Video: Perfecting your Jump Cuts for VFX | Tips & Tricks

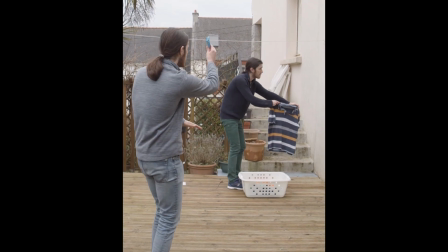The jump cut or match cut is one of the simplest but most powerful tools in visual effects.
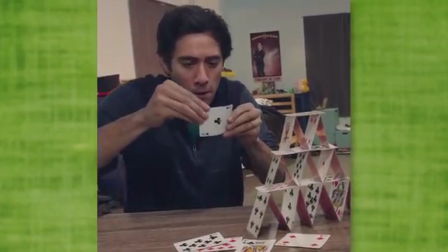From Georges Méliès to Zach King, jump cuts have been used to transform things, to make things appear, and to make things disappear.
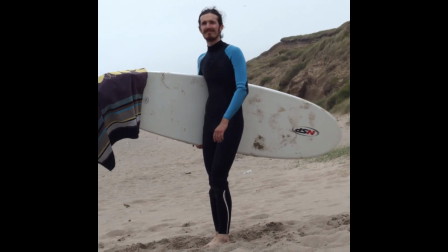In this video, I'll be sharing a few tips and tricks on how to seamlessly stitch two shots together.
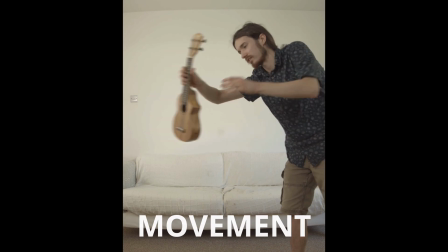For an easy seamless jump cut, all you need is movement. It's easy to hide your cut using the motion of something in your shot.
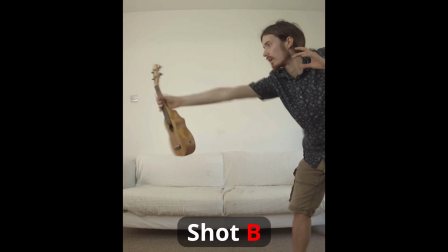As we look here frame by frame, the position isn't perfectly matched, but as long as there is continuous movement, the jump cut works.
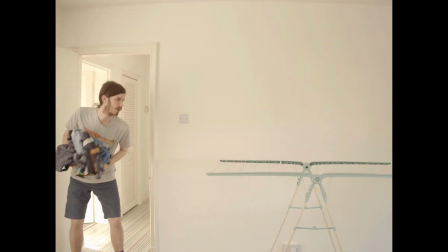Sometimes you have to leave the frame, change your clothes, and return to your original position.
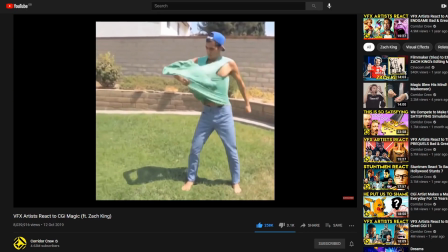Zach King shares this overkill technique that he uses to return to his original position after a clothes change.
We have a little overkill techniques where people will come in and hold each major joint of my body. It's kind of awkward, but people will come up and just it feels like they're hugging you, and then you like wiggle out of the position. Really? Go to the bathroom, change really quick, come back, wiggle in, and then they line you back up.
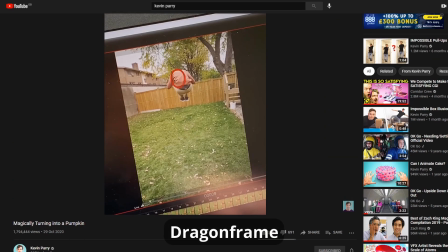You can connect your camera to a laptop and use software such as Dragonframe to create markers or guides on the screen in order to perfectly line up your two shots,
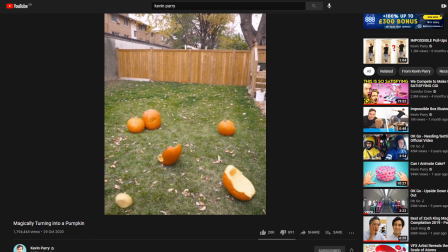like in this example by Parry. If a movement doesn't always align, you can always do a bit of rotoscoping or masking.
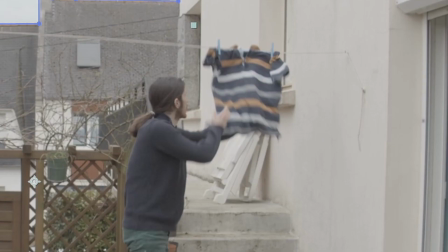Here, the t-shirt that I throw doesn't quite match up with the second shot, with the t-shirt already on the clothesline.
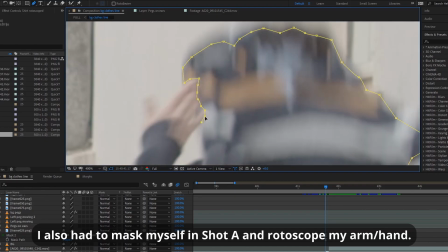For 2 frames, I cut out the t-shirt and repositioned it to facilitate the jump cut.
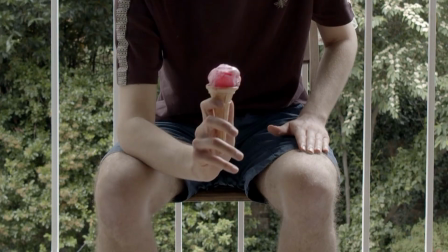During the cuts between two shots, you may need a frame of a dissolve or a fade. Sometimes, more complicated masking and fading might be required.
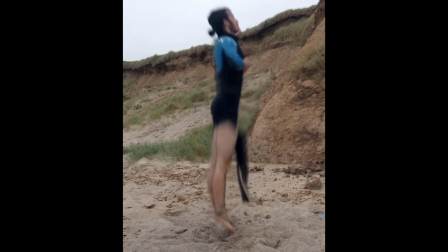Here, the jump cut is pretty good, but I did a bit of masking to give the impression that the wetsuit is coming off bit by bit, instead of all at once.
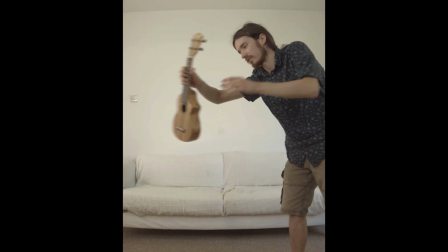If the lighting or background changes slightly in the cut, you may want to mask certain areas of your frame and fade between them.
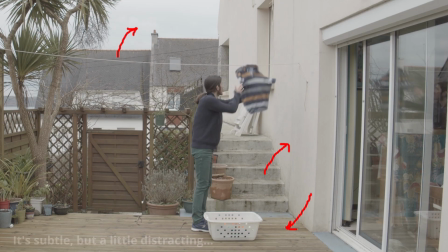In this example, the jump cut is good, but the sky, walls, and floor are a slightly different colour,
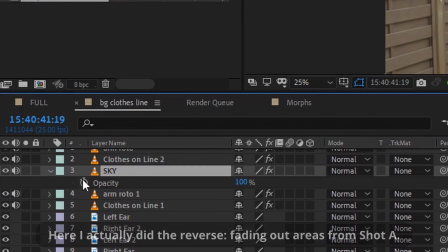so I masked those areas out and set a keyframe of 0 for the opacity of the second shot a few frames before the cut,
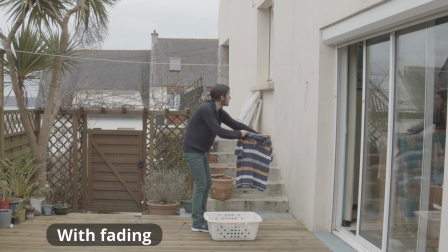and then set it to 100 a few frames after the cut. The jump cut is now seamless, and our eye isn't distracted by changes around the action.
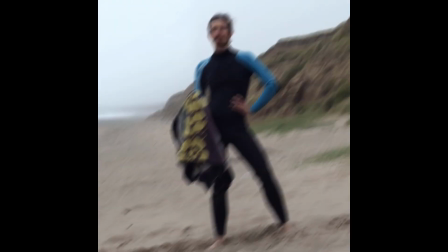There may be instances where you want the jump cut to occur in a shot with relatively little movement.
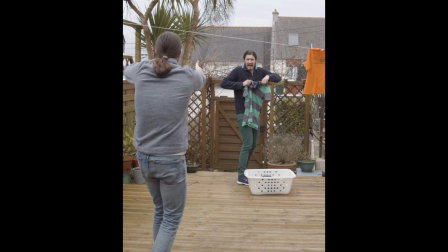For example, in this shot where I throw a couple of clove pegs onto my clone, I had to stand still while the pegs were placed on my ears.
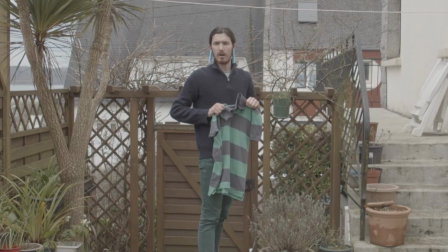Unfortunately, I moved a little during the two shots. The jump cut really stands out.
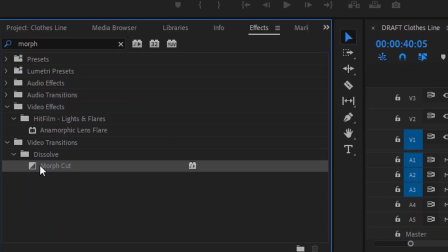Fortunately, we can use Premiere's morph cut for just a few frames to smooth out this cut.
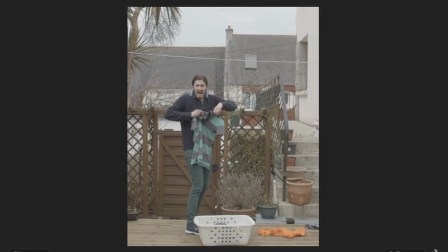But remember, the morph cut only works for small mismatches in position.
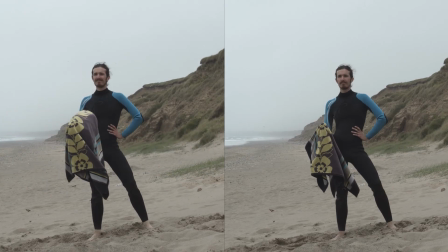In this video, I had to stitch together these two shots to give the impression that my surfboard transforms itself into a nining board.
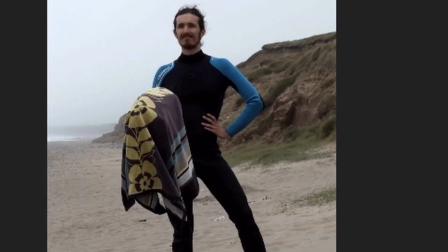Premiere's morph cut didn't really work, as you can see fading and weird distortions in the background.
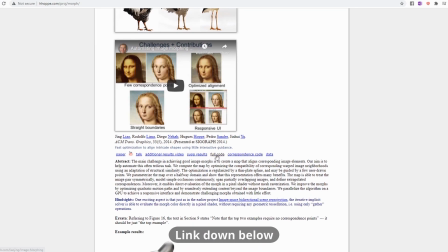I needed something more precise. Luckily, I came across this research project on morphing that was accompanied by a downloadable program.
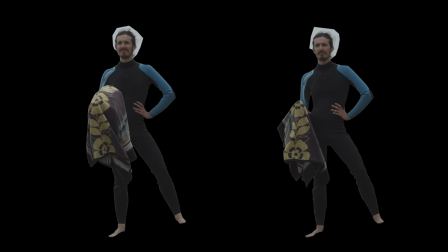I first rotoscoped myself and exported the 2 frames I needed to blend together.
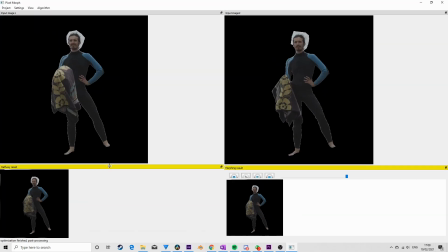I imported them into the program and started placing correspondence points on both the first and end frame,
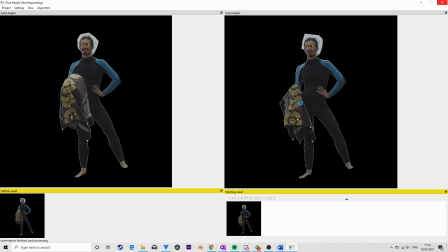placing points for all important features on the first frame and matching those points to the corresponding features in the end frame.
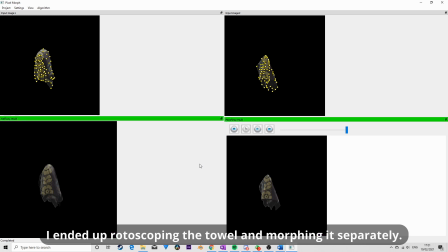After placing 50 or so points, the program then does its magic and is able to blend the 2 shots reasonably well.
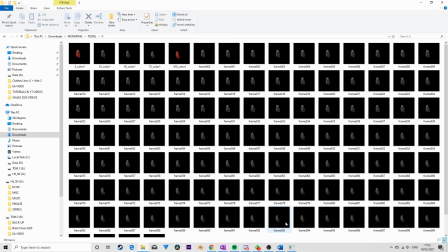We obtain an image sequence with 100 frames, and I picked 7 or 8 frames to create the transition.
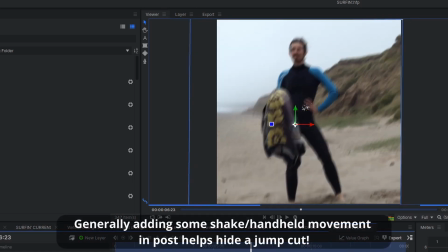Finally, to hide the transition slightly, I added an abrupt camera shake at the transition.
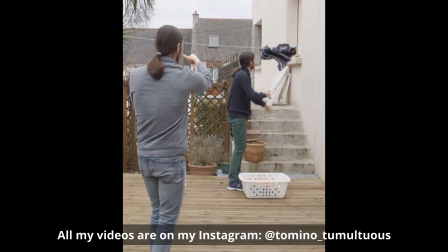I hope you found these tips and tricks useful, and you're able to bring your jump cuts to the next level. Thanks for watching, and I'll see you next time.